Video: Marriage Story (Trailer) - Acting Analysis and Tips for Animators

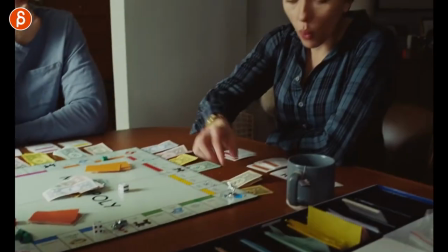(0:00)
Welcome back it is Thursday that means acting analysis finding meters and today I'm gonna take a look at the trailer for the movie marriage story That's right, it's the trailer. It's not the full movie It's gonna come out on Netflix But I thought the trailer was great and had a lot of little bits and pieces in there that I wanted to highlight So it's a lot of one-shot things except at the very end Which is more of an audio lip-sync
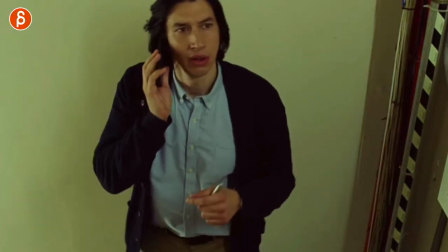(0:24)
type of thing But let's get straight to all the shots and this one is just one shot which you saw before this is something that happens here in the hallway and
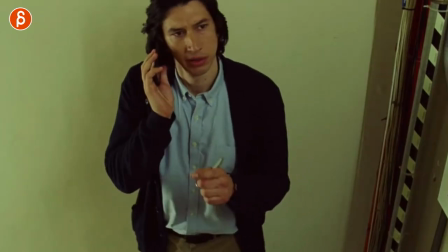(0:32)
again this is the trail so lots of separate shots but what i liked about this is that he's looking at this and
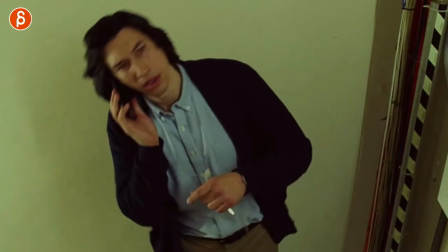(0:39)
tells her to turn it and i love that actually even though he has a hand and he could do something he doesn't want to do too much because he's probably on the phone he doesn't want to say too much we're not sure yet but i like the idea of not using words since
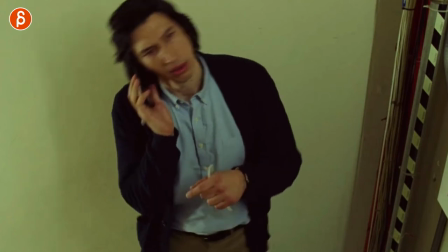(0:53)
maybe he's on hold again he's talking he's not using his hand here he's using his whole body to indicate that he wants this to turn.
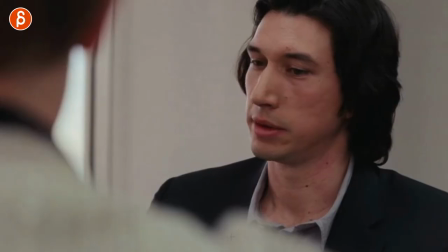(1:01)
Next up is this moment here where she has an argument with him again this is very short but
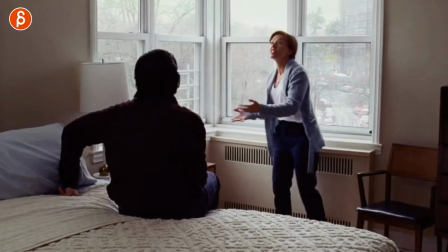(1:06)
what I wanted to point out here this is just as a comparison between live action and animation.
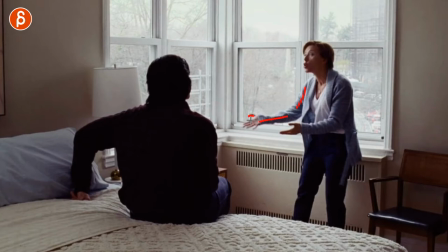(1:11)
This is technically nice in terms of animation because it's a very clear silhouette it's a nice simplified pose with the triangle a lot of times animation you got that triangle pose here in the hands the neck is out clear shapes it's really nice pose technically and then it goes into something like this
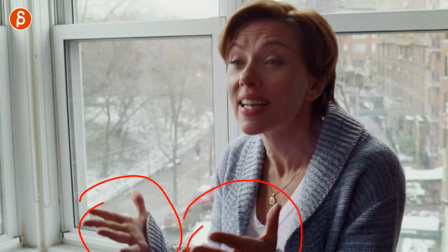(1:28)
where at the same time we would point this out in animation going mmm it's twinning you don't want to do this you don't want to gesture
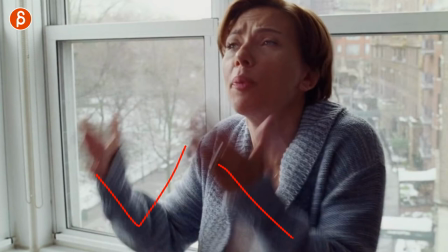(1:35)
too much with your arms potentially depending on the on the context of course and the acting choice but just a lot of twinning a lot of double
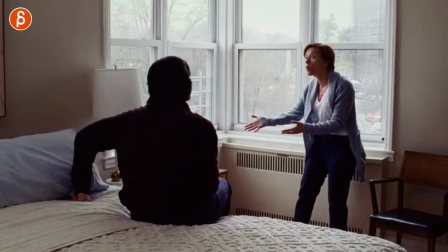(1:42)
arm motion so it's funny how in live-action that's no problem but in animation it might be something that you want to avoid but I do want to highlight how that especially if I go lower here
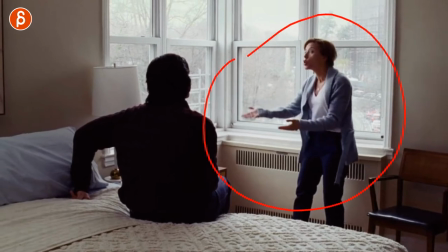(1:53)
on this frame how great this is in terms of a silhouette next up is this shot here close up and
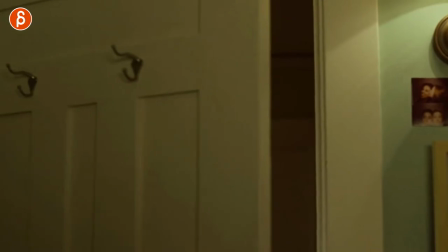(2:00)
further away and again this is short but what I love about this is that with all the happy shots and whatever in the trailer as it progresses it gets a bit more serious
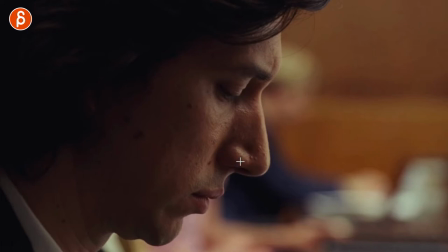(2:08)
and I love this that you can I mean in animation this might be too still to have you know just one pose here and nothing else but I love the idea that it's he's looking down it seems to be very somber you wonder something sad happened and then it changes focus and we
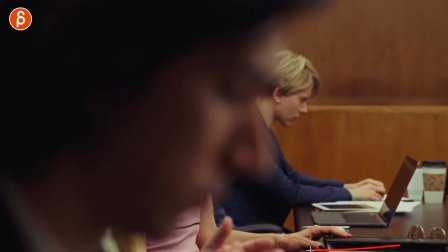(2:22)
realize okay this is a courtroom and they're not on the same table so now there's something that's you know against those two characters they're fighting something's going on what i love is this too is that she looks away this is why i have that here i love that little moment there when she
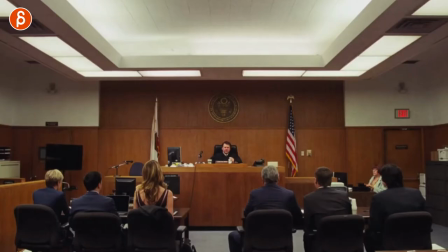(2:35)
goes they're in the same room you can see here
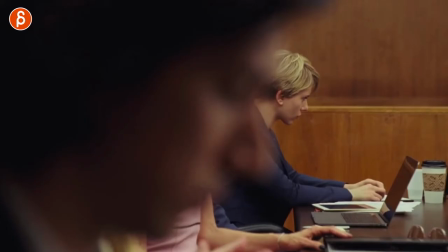(2:40)
and at this point something must have happened but i love that even though they're apart she just can't even look over to him or just being next to him there's something that annoys her i just love that little moment there again not that you want to do this potential animation that would just be a shot here and this that would be great in the movie not sure if that's something
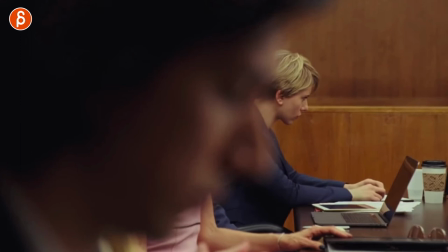(2:58)
that's on the reel but i just thought in terms of just a subtle head move i'm always a big fan of head accents and head moves i thought that was really cool in terms of where they are the situation and what she does in that moment next up is this little moment
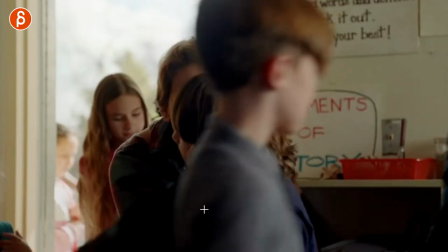(3:11)
again kind of cut short but what i love about this is that this could be technically your pantomime shot where you have a mother or could be
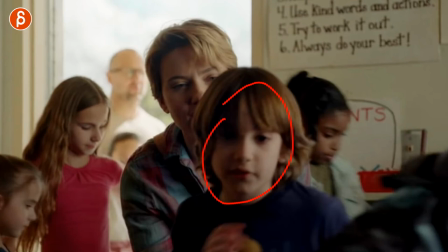(3:19)
a father whoever whoever is taking care of the kids you have a little bit of you know chest up kid could walk away it's kind of a bit of a you
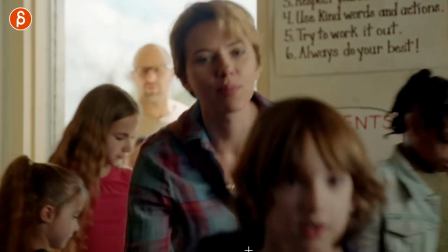(3:26)
know walk run cycle walk run something you don't really have to show much in terms of body mechanics but it tells us
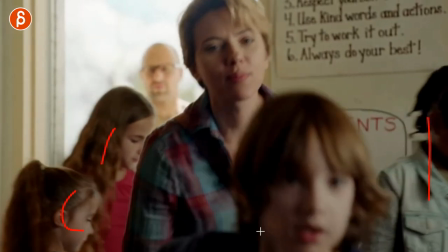(3:34)
the story that the character is going away you might even have background characters if you want to but i like this idea that the focus is technically on this
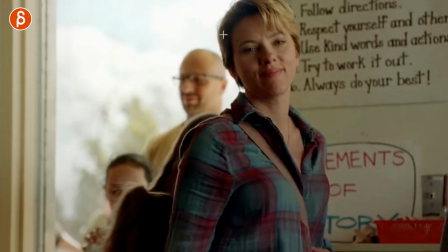(3:41)
character and here you can show in your animation ways how it's a proud parent or it's a concerned parent because the kid is off
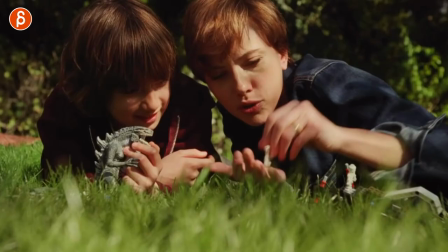(3:48)
to school for the first day or it's maybe something, I don't know, whatever you can show but I thought that was a cool setup of a parent or a partner or whoever is taking
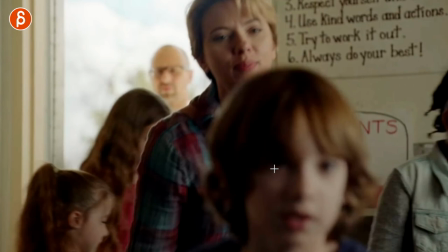(3:57)
care of the kid just to have that moment of okay kid is going away what is now the emotion
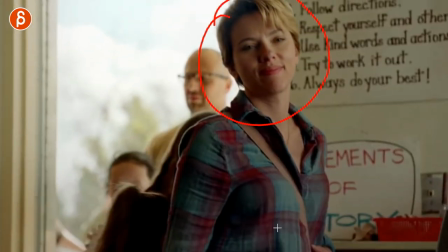(4:03)
of this character, I thought it's kind of cool moment.
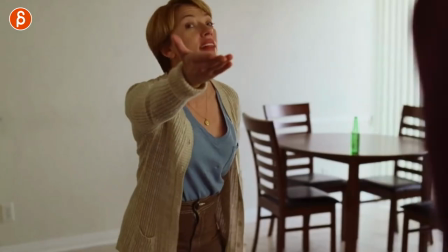(4:05)
And then just quick, this shot here I just wanted to point out again something that in animation you probably not have that we would not preferably
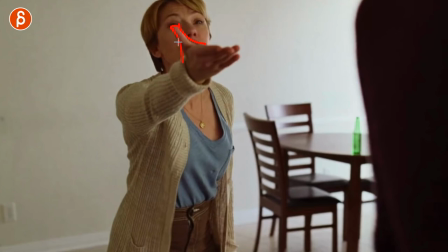(4:13)
have a hand cover the actor's face or your character's face here and the eye you know it's it's technically a nice clean hand pose we will probably
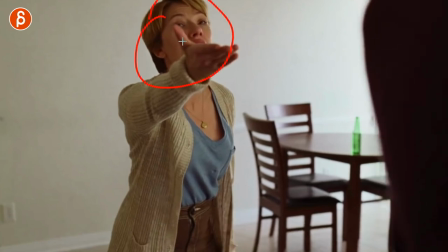(4:22)
tell students or people in dailies ah maybe move that arm and free up that face but again life action is always a bit different and probably actually
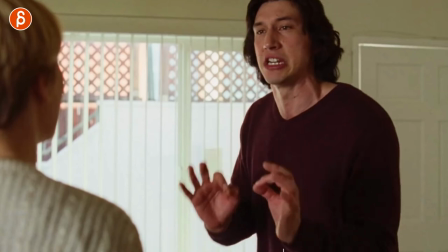(4:29)
now that it swaps into this other shot again the twinning of gestures um but yeah it's something that i wanted to point out.
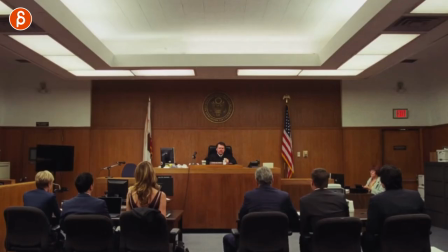(4:37)
The main thing I wanted to show you is actually after this, is this moment here. I'm gonna play this, there's, I'm gonna turn everything off except the sound of that moment here.
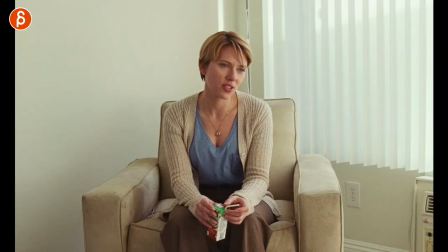(4:45) I thought we should talk.
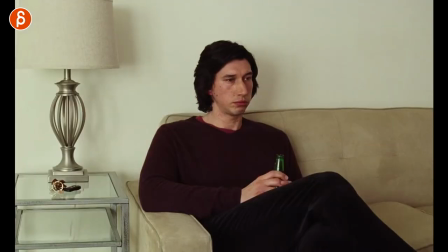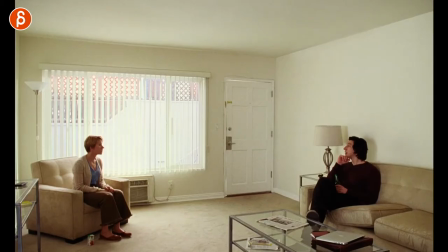(4:54) Okay. I don't know how to start.
No, it's all good!
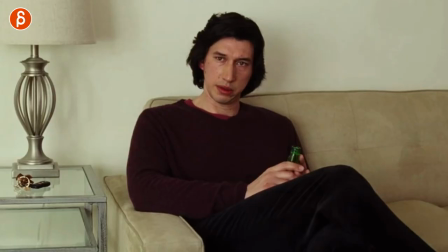(4:59)
And if you watch my clips, you probably know why I love this. It's just the silence in the middle and her head accent, her gesture here through the head is so great.
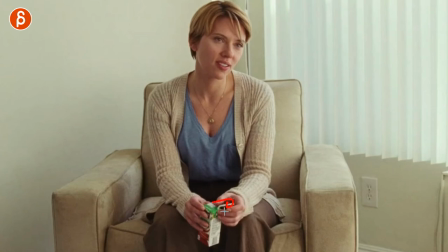(5:08)
So there's this moment of, we should probably talk And you know she fidgets around with this little inquisitive head tilt and he's okay. All right Let's talk and you know you got eye contact and there's no you know looking away He's interested in engaging and
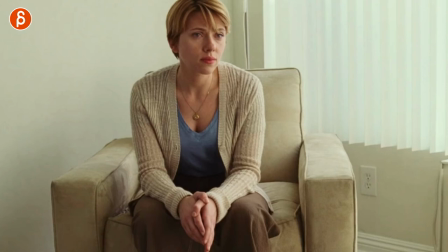(5:23)
I love this that when you have your lip sync that now the pause You can do whatever you want to with that pause and I love this is that moment of okay now let's go and it's so great It's that little moment with the head and then watch here watch your eyebrow as I'm framing through look at that It's tiny.
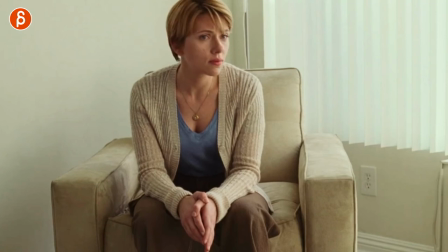(5:40)
It's so good though. It's just that extra little it's almost like this is your pose sub pose It's almost like an exclamation point of that main pose there It's such an awesome little moment and then all of this in silence This is something that you can do,
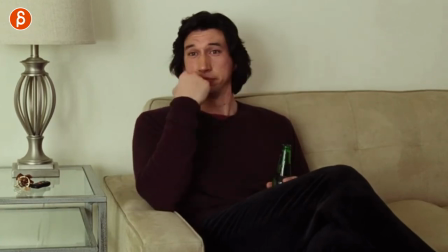(5:52)
you know, you could have a completely different reaction I just like that he has a little smirk and a laugh He doesn't know what to say, but she said I don't know what to say and
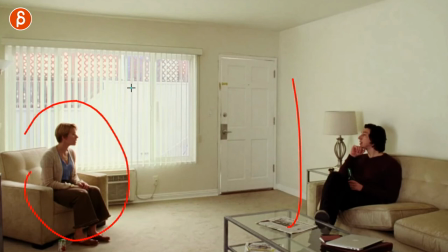(6:02)
After that you could end your shot with this that just showing obviously the distance visually they have probably grown apart and a difference in posing it's just an
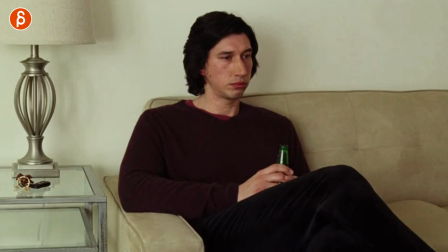(6:09)
interesting example to me that when you have lip sync where potentially maybe that pause isn't that long and you artificially extend that pause to add
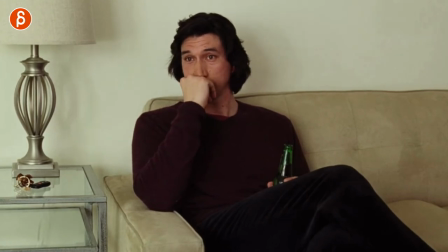(6:18)
those moments here in your shot as i always say to kind of take control of lip sync so it's not just you have to animate what they're saying
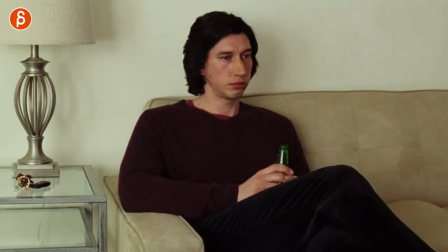(6:24)
here you have a bit more freedom before and after and potentially in between that's it short and sweet and actually this was really cool because the trailer it's actually two trailers i will link them in the description. You have one from Adam Driver's perspective and one from Scarlett Johansson's perspective. I'm intrigued. I want to see this. What I thought was really cool is that even in that short trailer, of course in trailer there's almost more material because it's lots of short little scenes compacted into a trailer like it's a long movie. But I thought it was cool that even within those two trailers there's so many moments at least to me that I thought were interesting that you could extrapolate and kind of interpret or change or tweak to potentially use in your animation shots. Now if you agree and you thought that was interesting I do have workshops. You know that I always mention at the end, if you think that this is cool and interesting and you want to apply this to your shots and you want me to help you, you can sign up for my workshop, link in the description with all the goodies and all the info, but that's it. Thank you for watching as always. And if you watch this whole thing till the very end, you know that I'm very grateful for your patience and I will see you in one of my next clips.